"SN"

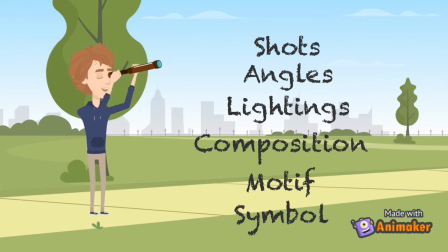And when we are finished with that, let's take a look at the lighting works in the films, also the compositions. And finally, we will discuss the motifs and symbols of the plots.
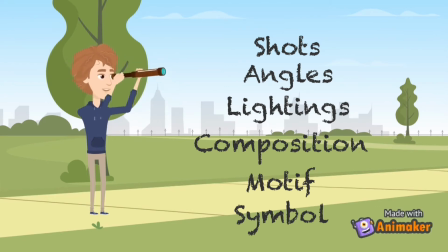Alright then, without wasting any more time, let's finally get started.
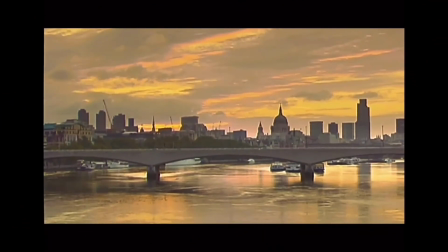When we talk about post-apocalypse,
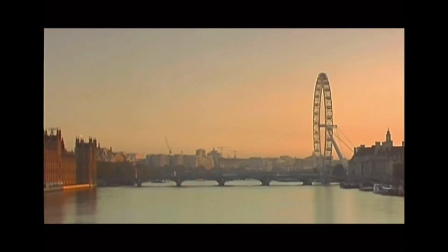the first thing you probably think of is how the world is going to look like after the apocalypse.
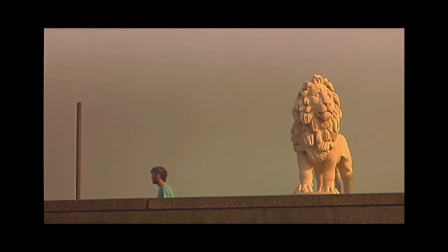And yes, both films have the same thought. Take a look at these scenes.
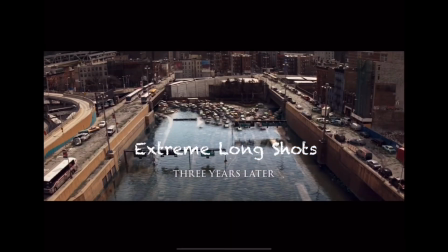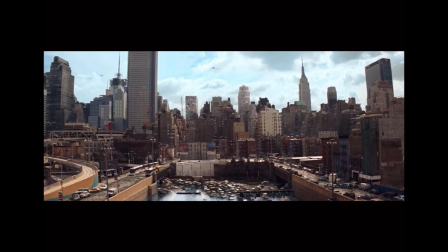These scenes were mostly taken by extreme long shots to represent their own world of post-apocalypse, which, as you can see, are just the ruins of those civilizations.
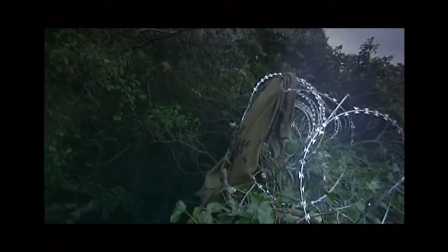Now, let's take a look at another kind of shots that also highly represent post-apocalyptic theme,
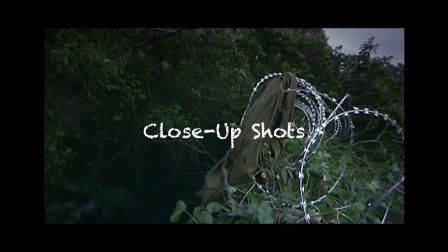the close-up shots. These shots were used to focus and capture the character's emotion.
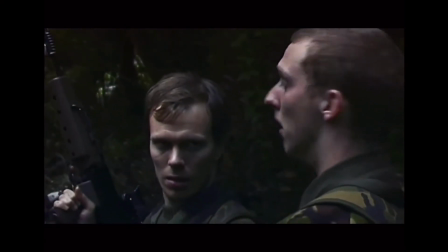For example, in 28 days later,
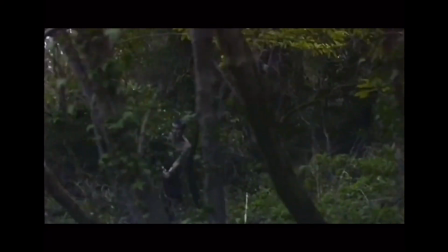when Jim has escaped from the execution of the soldiers, he fell to the ground.
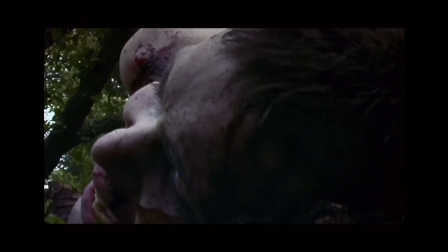At that moment, when he looked up, he saw something.
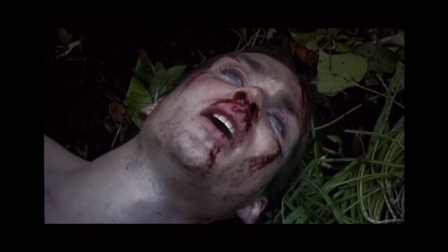something that could stop his heavy breathing.
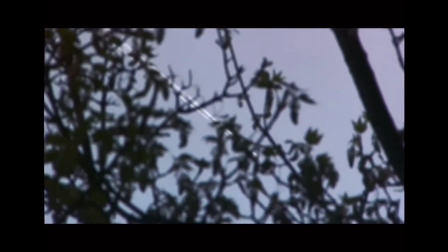He saw an aircraft, and in that aircraft, he saw hope.
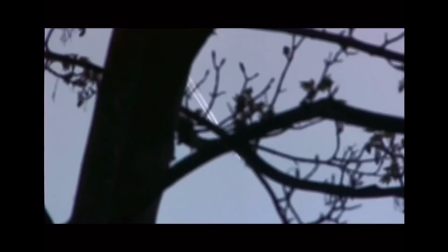The hope of civilization, the hope of seeing the people,
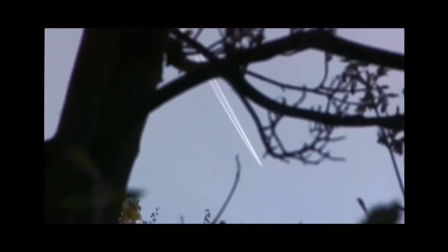the hope of living and not just surviving, and the hope of being saved.
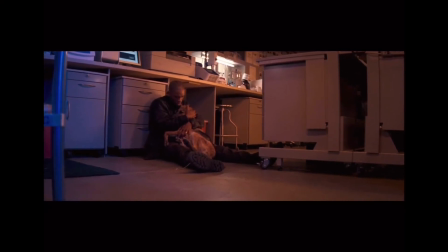Meanwhile, in I Am Legend, close-up shots were used differently.
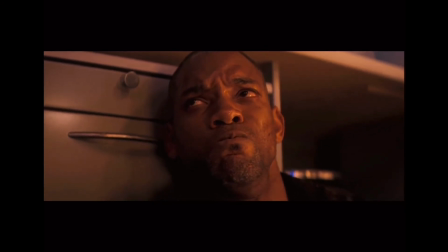Here, take a look at the scene. Can you see how sad he is, having to kill his only friend by his own hand? He is so sad and angry that he couldn't save his friend.
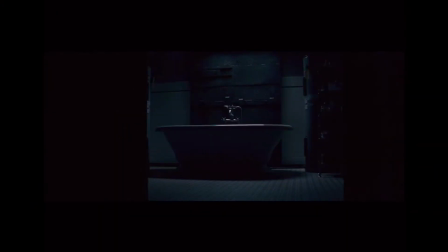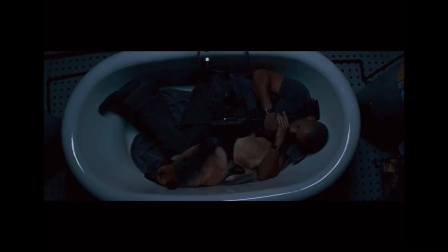Okay, moving on to the next one on the list. Camera angle.
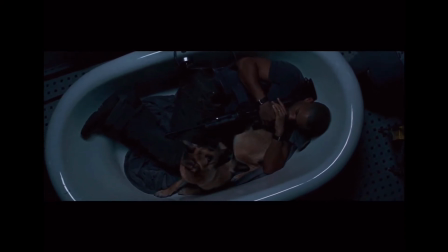But the main angle that we are going to talk about is high angle.
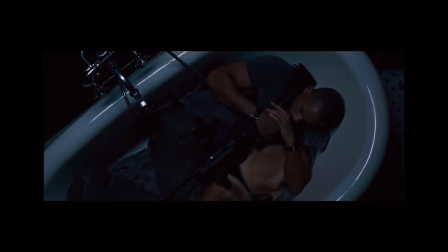Both films try to show that the characters are so powerless and weak,
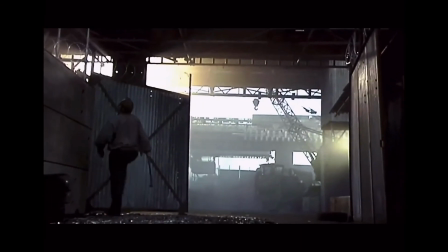and it also shows that they are always at risk in this
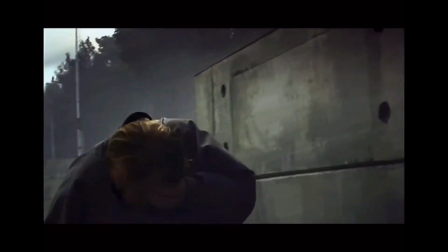post-apocalyptic world.
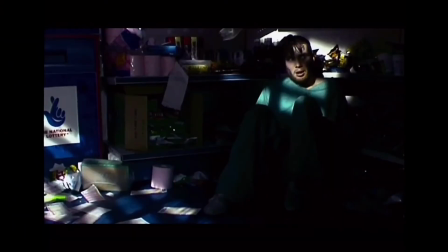The day before the TV and radio stopped broadcasting,
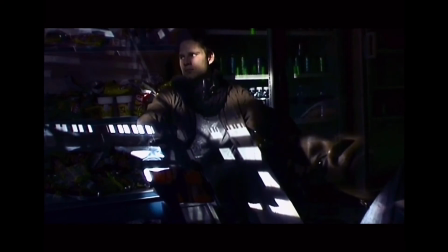there were reports of infection in Paris and If you think how incredible it is for an angle to create that much meanings,
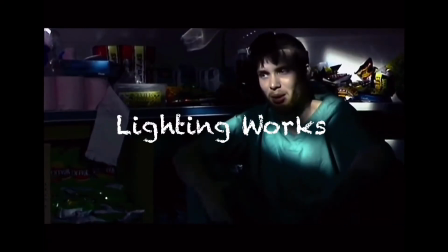then the lighting works might also interest you.
And for lighting,
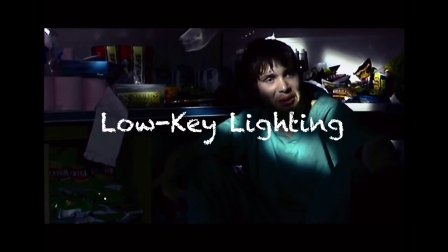the low-key lighting is very important to create a darker mood in the post-apocalyptic world.
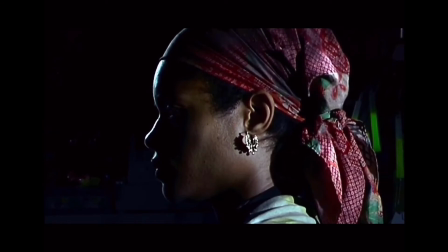TV, no radio.
Can you feel the gloom, the despair, and how hopeless they are?
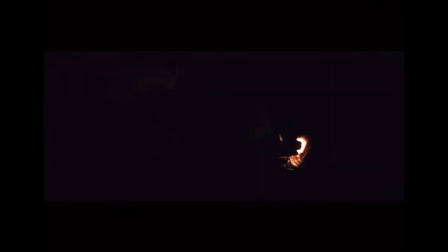Seen in 6 days.
The same goes for the film I Am Legend,
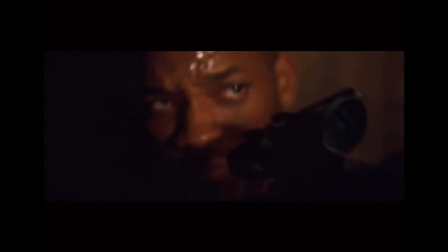where Robert was in despair to find his beloved dog in this place full of zombies.